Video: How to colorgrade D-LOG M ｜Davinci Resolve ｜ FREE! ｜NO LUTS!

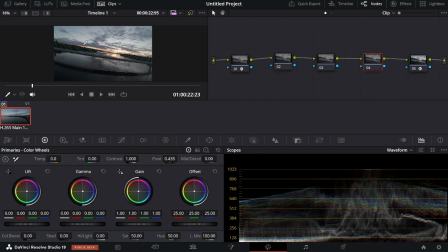(4:17)
You hear a lot about overexposing D-Log on YouTube, but I don't really like to overexpose that much when we have a scene like this, because
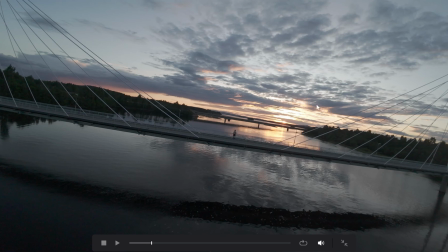(4:26)
I would rather prefer to like preserve the highlights here. I don't want to blow out any highlights, because in this scene here, for example, the highlights here and the sun here is the hero in the frame, so I don't want to mess with that.
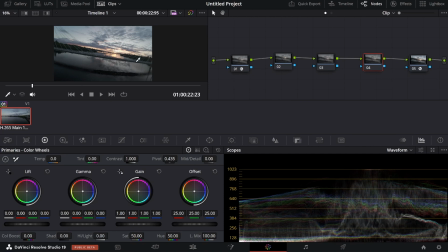(4:36)
I'd rather have some noise in the shadows and deal with that in post rather than having to blow out my highlights, because that can't be fixed at all. So let me show you one step that can massively improve this scene right here.
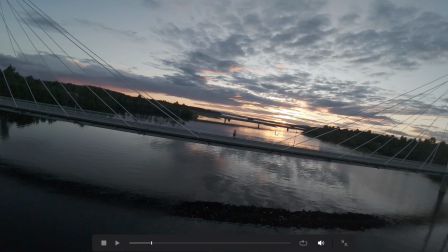(4:49)
Something that always improves the scene when you are shooting with this type of a scene where we have the sun here.
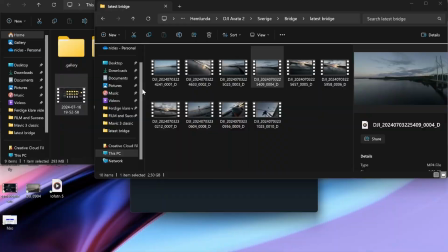(4:55)
And that is going to be just to pull down the highlights. So if you see here already now, this is before and this is after.
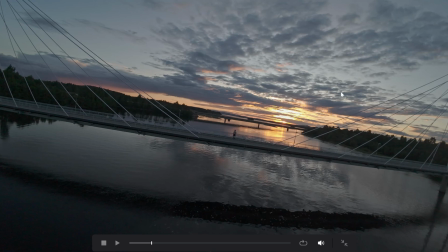(5:02)
This is a massive difference in the scene already.
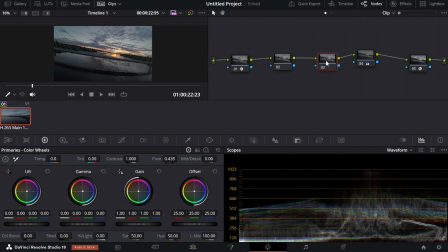(5:07)
And to take this even a little bit further, I like to go into either increase the saturation to add a little more color here.
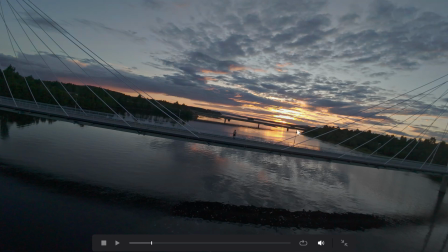(5:14)
This is this is kind of, as you can see here, this is also doing a massive difference to add a lot of like golden and more orange colors.
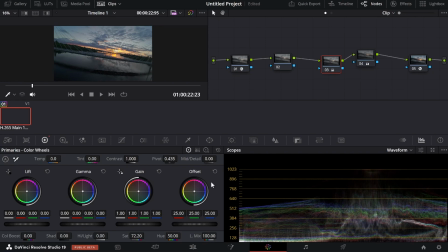(5:23)
I don't like doing too much. It can easily get too much. Something else you can do here is just increase the temperature instead of the saturation. So this will give you a much warmer image. So this is before and this is after.
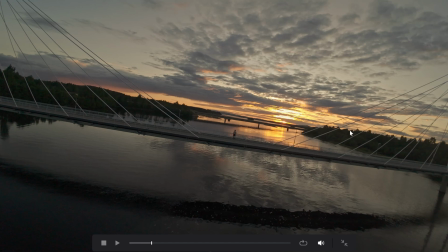(5:39)
And as you can see here as well, this is doing a lot to the image with a lot more orange.
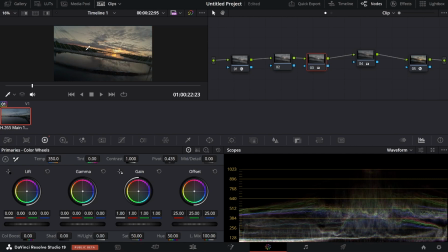(5:44)
But the thing here is that if you want to make the image more warm like this and then do a saturation on top of that, it can easily get like way too much. And something else I like doing here is adding some contrast. That is also going to do a massive improvement.
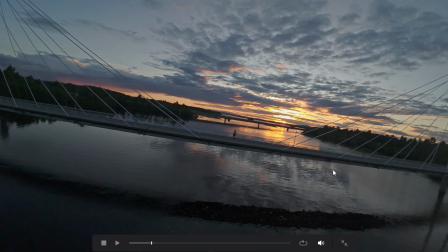(6:01)
So as you can see here, before and after, the contrast also does massively to the scene.
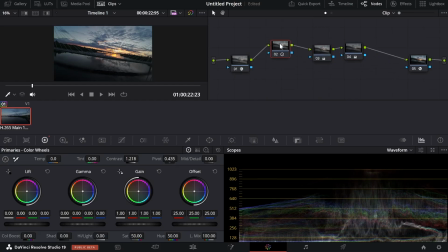(6:08)
So just play around with these nodes in the middle here and add as many as you like, but just don't touch the last one and the first one and you should be good. Alright guys, that is going to be it. Hopefully this video helped you out with your color grading. Please don't forget to smash that like and subscribe button on your way out. I would appreciate that. I'll see you guys in the next video and fly safe.